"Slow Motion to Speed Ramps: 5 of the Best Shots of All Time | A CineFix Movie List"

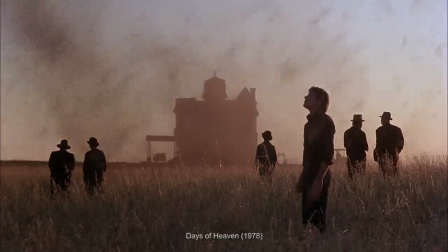(12:22)
Now, if you want to get really extreme with time, you might just want to flip it on its head. Invert its order.
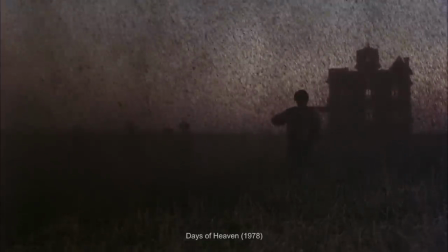(12:27)
Put effects before causes. Make the end the beginning and the beginning the end. You might just play things in reverse.
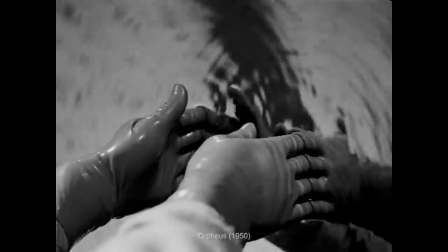(12:34)
It's the temporal equivalent of shooting upside down and a cinematic technique with no real-world perceptual analog other than watching a VCR rewind,
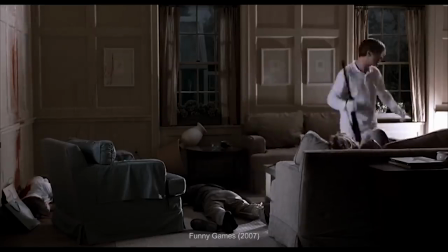(12:42)
which, by the way, Funny Games uses almost literally to rewind itself and undo its own narrative.
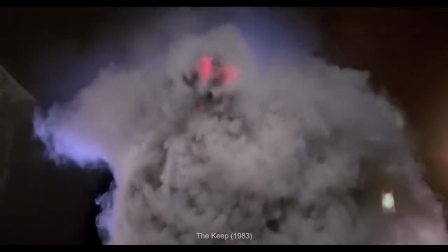(12:48)
This unnaturalness can give the time-reversed shot a strange and uncanny feeling,
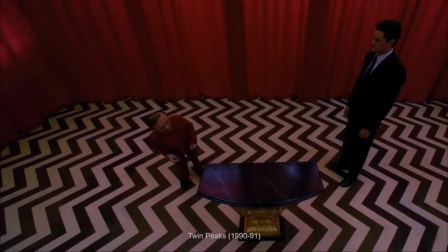(12:53)
played for eerie dreaminess in shots like this from Twin Peaks, or for comedy in shots like this in Top Secret.
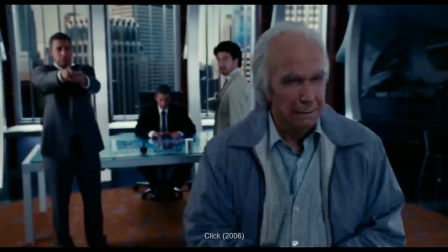(12:59)
But it does kind of resemble the process of searching through your memories for first causes,
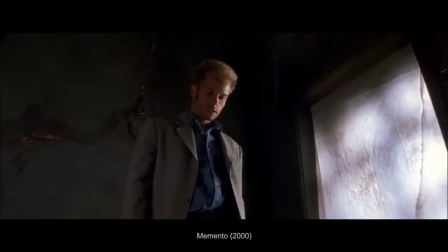(13:05)
of looking back at what might have started something that you originally missed.
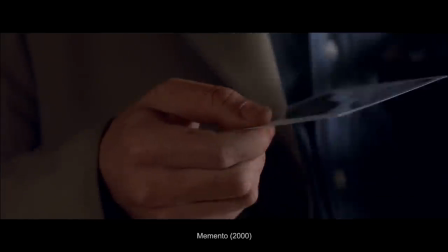(13:09)
Mother returns to a flashback in reverse for this effect, and Memento's brilliant first shot begins like this, managing to set up the entire narrative structure in the process.
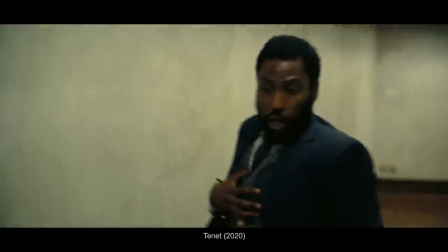(13:17)
Of course, if moving backwards through time were a real thing people could do, it would look a whole lot like this.
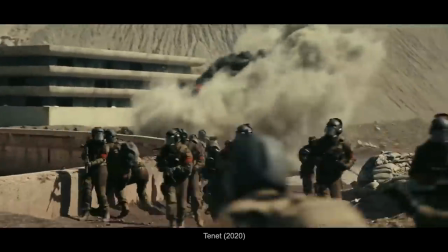(13:23)
So Tenet has loads of very cool examples of this shot.
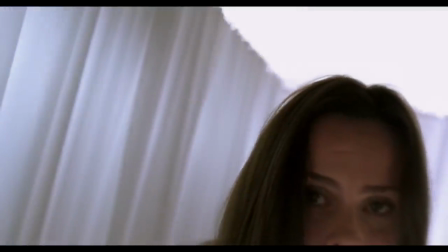(13:26)
But there's something especially beautiful and interesting happening at the very end of The Diving Bell and the Butterfly,
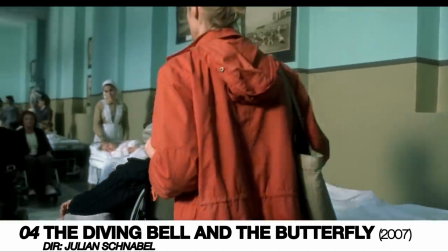(13:33)
which we're going to spoil a little bit right now, but no more than a Wikipedia article about its author would.
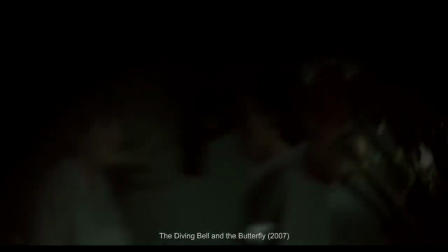(13:39)
We wake up from a coma with Jean-Dominic Bobby, editor of Elle magazine,
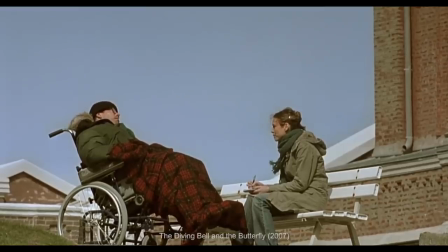(13:43)
to find that he has locked-in syndrome, rendering him incapable of movement, speech, or any kind of communication.
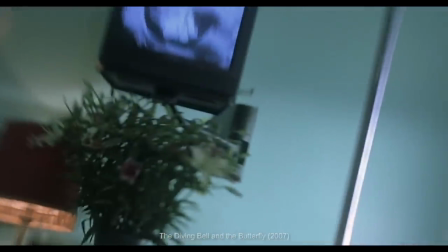(13:50)
We follow him as he begins an arduous recovery, almost entirely from first person perspective.
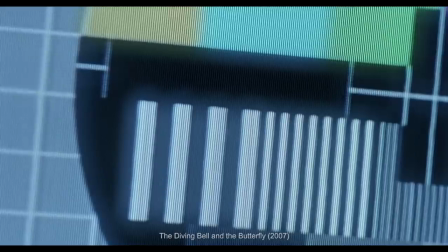(13:55)
One night, he is left in his room with a TV on, blaring a test pattern, alone with his thoughts and no ability to turn it off the entire night.
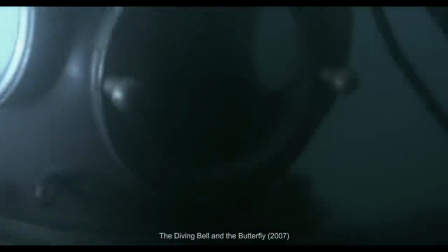(14:03)
He begins to imagine himself as if he were adrift in a diving bell.
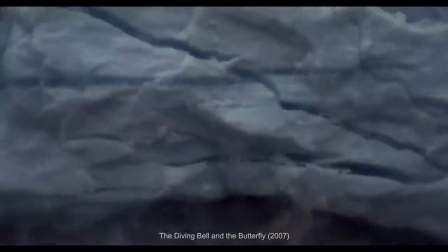(14:07)
Then we cut to this, eventually,
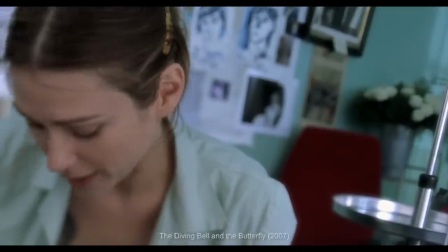(14:14)
he learns to dictate via the blink of only one eye. He writes a memoir, sees its release, and develops pneumonia a few days later.
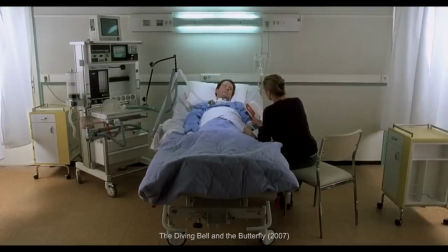(14:22)
The movie ends like this.
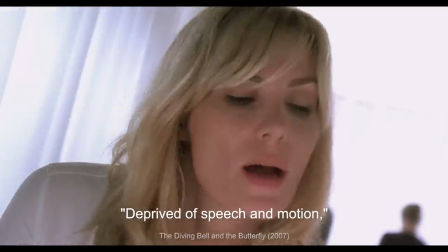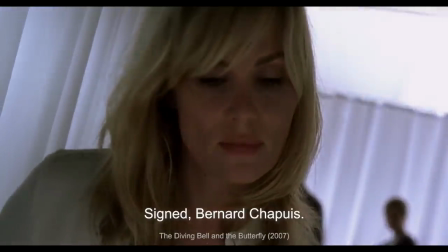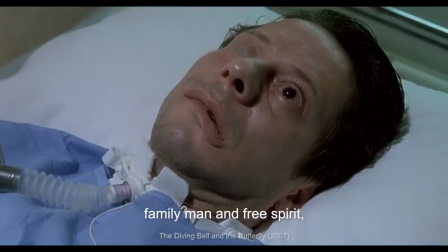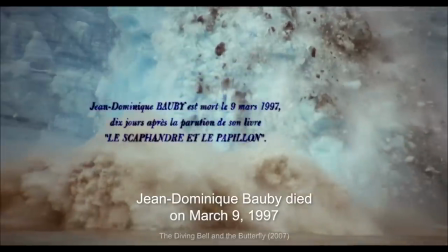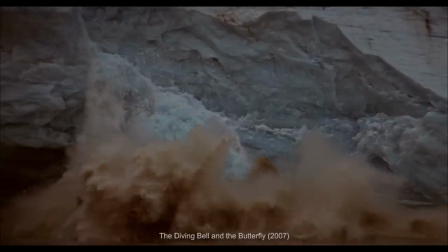(15:19)
The first reversed shot at the moment of his death hits us with a wallop in the heart.
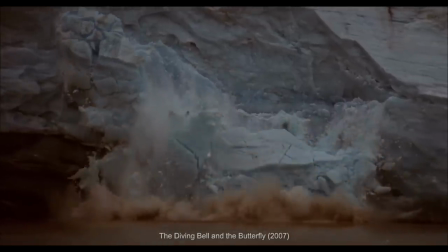(15:24)
And it seems to us that by reversing the shot here,
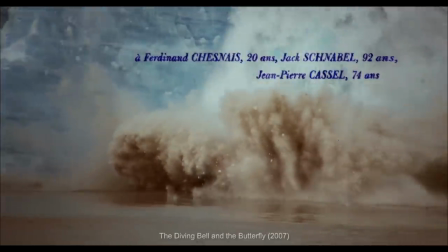(15:27)
director Julian Schnabel is working on four different levels in order to create an effect that is almost overwhelming.
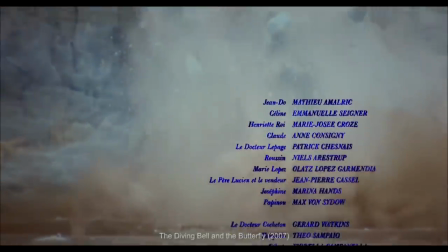(15:34)
First, the literal level, icebergs are put back together. Something unusually good has happened, nature is recovering.
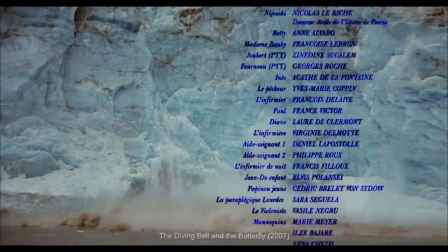(15:42)
Second, as a metaphor. What has been broken is healed. Parts become the whole again.
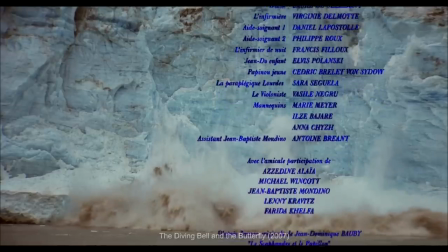(15:47)
Something unfalls apart. Third, as a part of an image system.
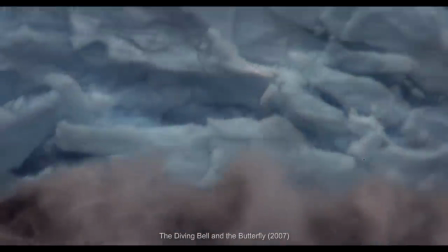(15:52)
Whatever happened in that scene where we first saw the glaciers break apart, this is their unhappening.
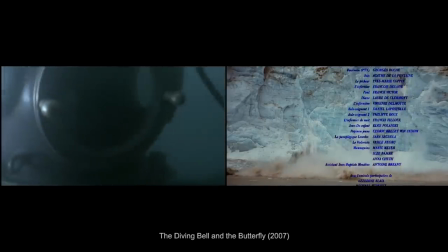(15:58)
Whatever loneliness, isolation, mental anguish they represented, the reversal of the footage says this is the anti-that.
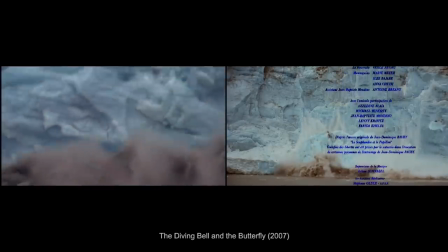(16:05)
This is the undoing of a moment in pain entirely alone and feeling abandoned.
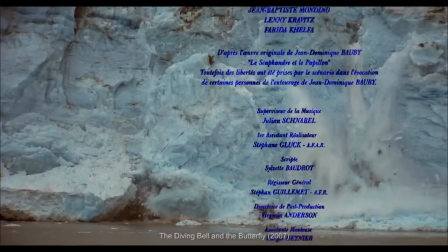(16:11)
And finally, fourth, as pure poetry.
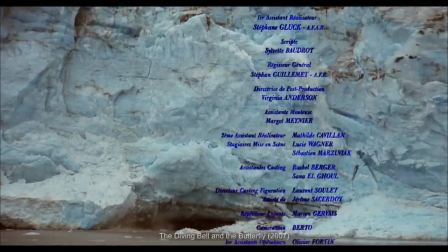(16:14)
Playing this footage in reverse invites us to step back from the literalness of the imagery towards the purely imagistic,
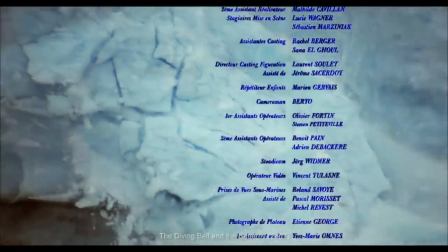(16:21)
to the unadulterated sensory and emotional experience of watching the look of it.
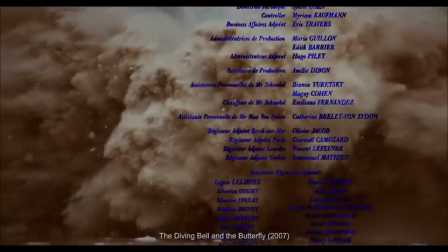(16:25)
When seeing things from a new angle that you've never seen before, you get to see them with new eyes,
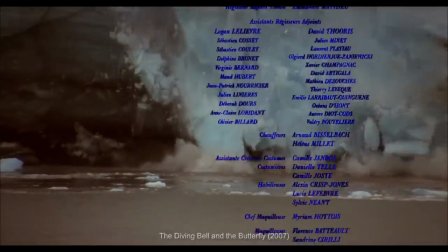(16:30)
appreciate them on different levels, notice details you normally edit out. This image has its own beauty and power separate from its meaning.
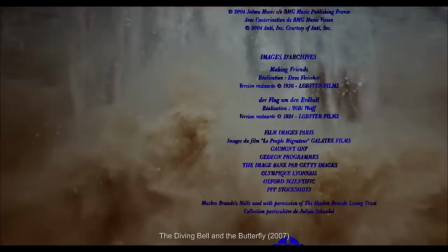(16:38)
It is stunning just to look at, even outside of context. And this reversal invites us to do just that.
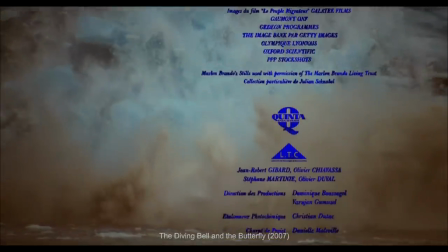(16:46)
When played in reverse, these images transcend simple documentary.
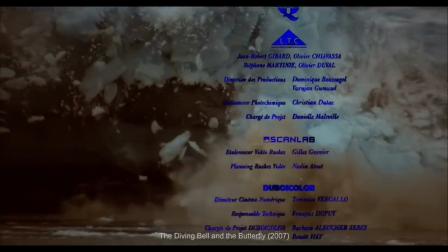(16:50)
As the iceberg comes back together, the image becomes cinema and John Do Bobby gets to go home.
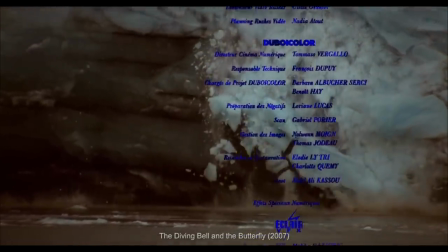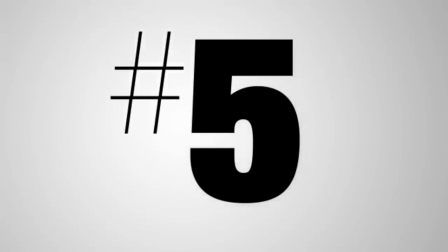(17:03)
Finally, having stretched it, squeezed it, whipped it around and played it backwards, the last big thing a shot can do with time is to stop it entirely.
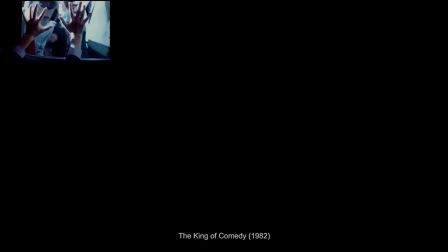(17:11)
This is the freeze frame. frame, traditionally accomplished by optically printing and reprinting a single frame over and over again
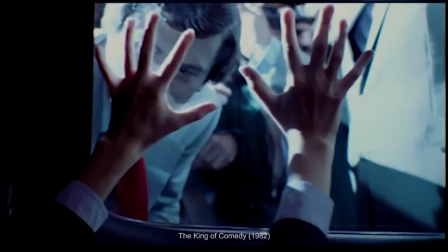(17:17)
until a single instant is stretched across a length of time and becomes a still photograph.
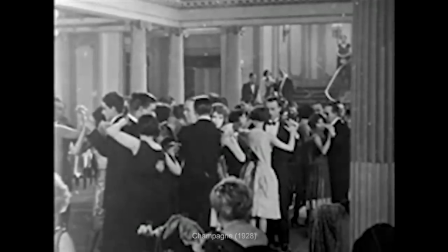(17:23)
Done first by Hitchcock and Champagne, it's often used to highlight particular moments,
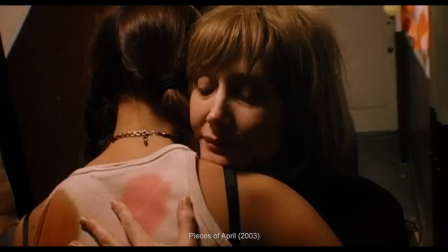(17:27)
like an insert shot on a slice of time, seen here in Pieces of April and here in the other half of Chungking Express.
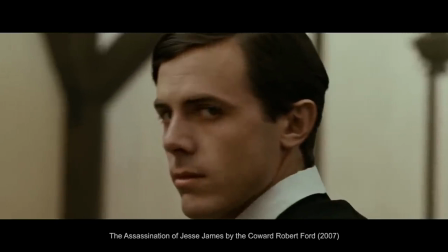(17:34)
It stops the flow of time, and for this reason it's great for representing death.
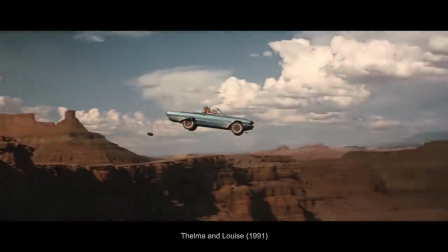(17:38)
Butch Cassidy and the Sundance Kid and Thelma and Louise trap their main characters in celluloid in a frozen moment.
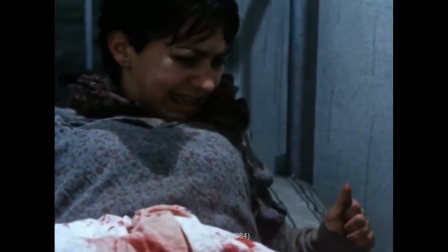(17:45)
But, as its name suggests, it has the effect of freezing the narrative flow, even as the audience continues to move normally through time.
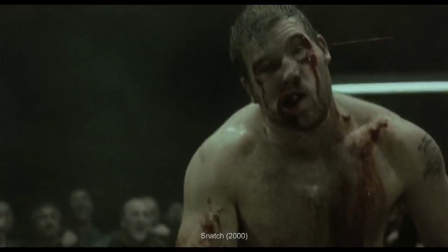(17:52)
This can have the effect of inviting them to step outside the story, outside the movement of it, to see it from an almost atemporal top-down view.
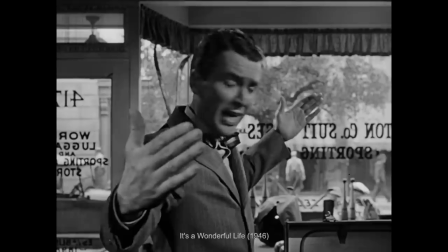(18:01)
It's why you get a lot of freeze frames used to introduce characters, like this earliest one from It's a Wonderful Life,
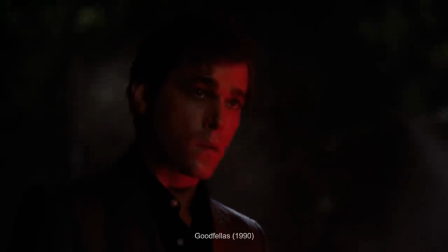(18:07)
or these from The Good, The Bad, and The Ugly, Goodfellas, Trainspotting, and Pulp Fiction.
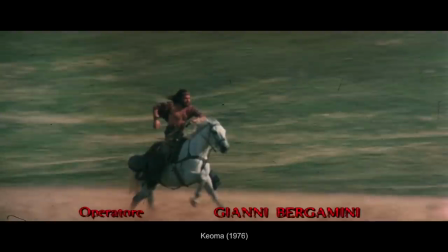(18:12)
It's also an opportunity to halt the narrative and draw the audience's attention to that halting.
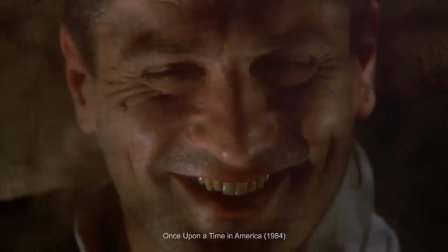(18:17)
This happens in the final moments of The Breakfast Club, Once Upon a Time in America, and famously and iconically in The 400 Blows.
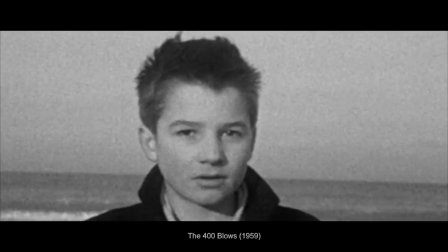(18:24)
It's like the freeze frame says, you, the audience, get to carry on, but the story doesn't.
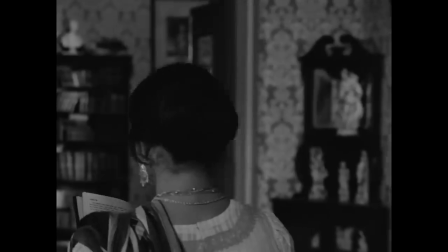(18:29)
But nowhere has this been done more excitingly, more beautifully,
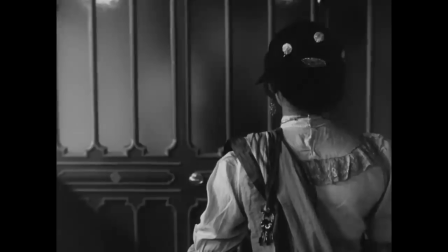(18:33)
more meaningfully, or masterfully than at the end of Satyajit Ray's Charulata.
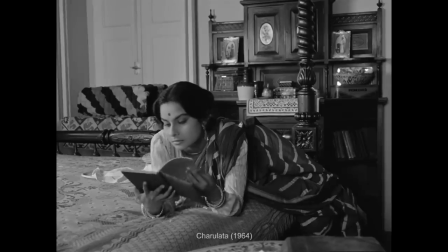(18:40)
Charulata and her husband Bupiti have a loveless marriage. She dreams of writing and poetry while he is interested only in politics and pays little attention to her.
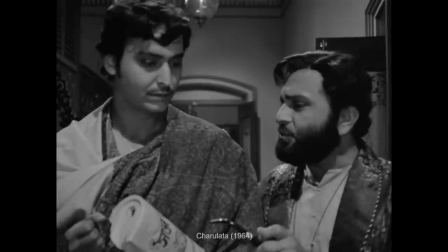(18:49)
Her boredom grows daily, so her husband invites his cousin Amal to keep her company.
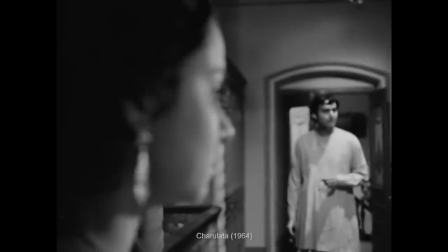(18:53)
They bond over a shared love of the arts, and gradually it becomes clear that they have complicated feelings for each other.
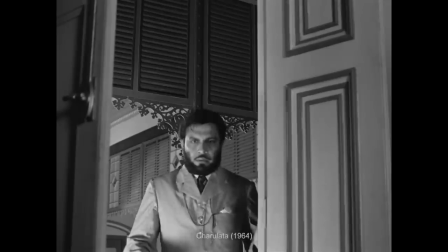(18:59)
Amal, overwhelmed by guilt, suddenly leaves, And when Bupiti walks in on Charu crying over his departure, he too realizes what has happened.
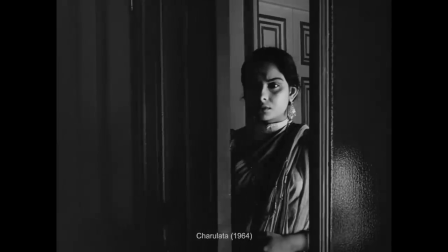(19:08)
He leaves in hurt, finally returns, and then we get this.
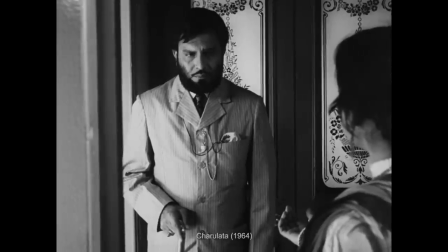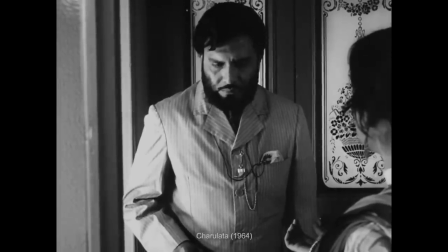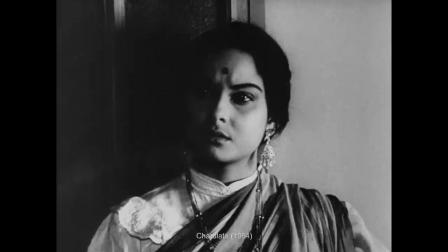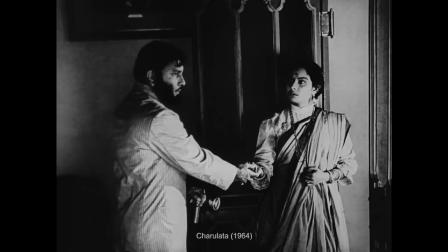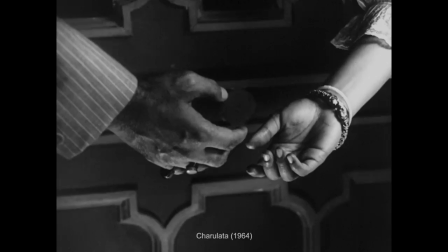(19:49)
This series of freeze frames, particularly this very first one, was inspired by the ending of 400 Blows.
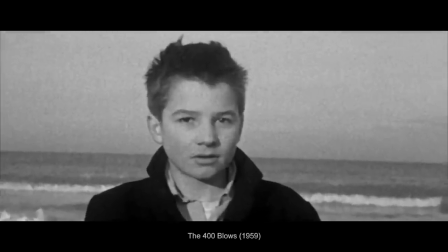(19:55)
But here, rather than freezing the story in a state of general flux,
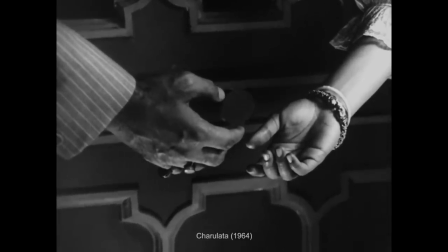(19:58)
Rey suspends things suddenly on the precipice of an apparent resolution, in a state of visceral incompleteness. And there are a number of ways to interpret this. In one sense, this sudden stop at the doorstep of resolution says to the audience that the film will not be providing any,
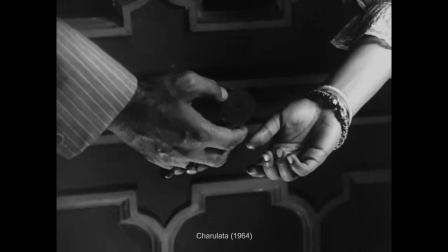(20:13)
and that if the audience wants closure, they'll have to provide it themselves. In another sense, this shot could be read instead as the final place that the film arrives,
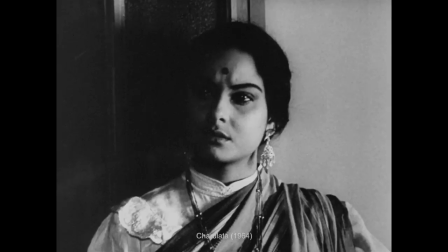(20:22)
the freeze frame of it signaling to us that there is no closer for Charu and Bupiti to get.
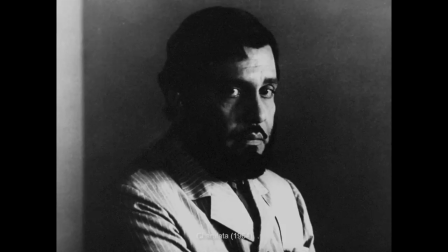(20:26)
This state of frustrated togetherness is where their marriage ends up.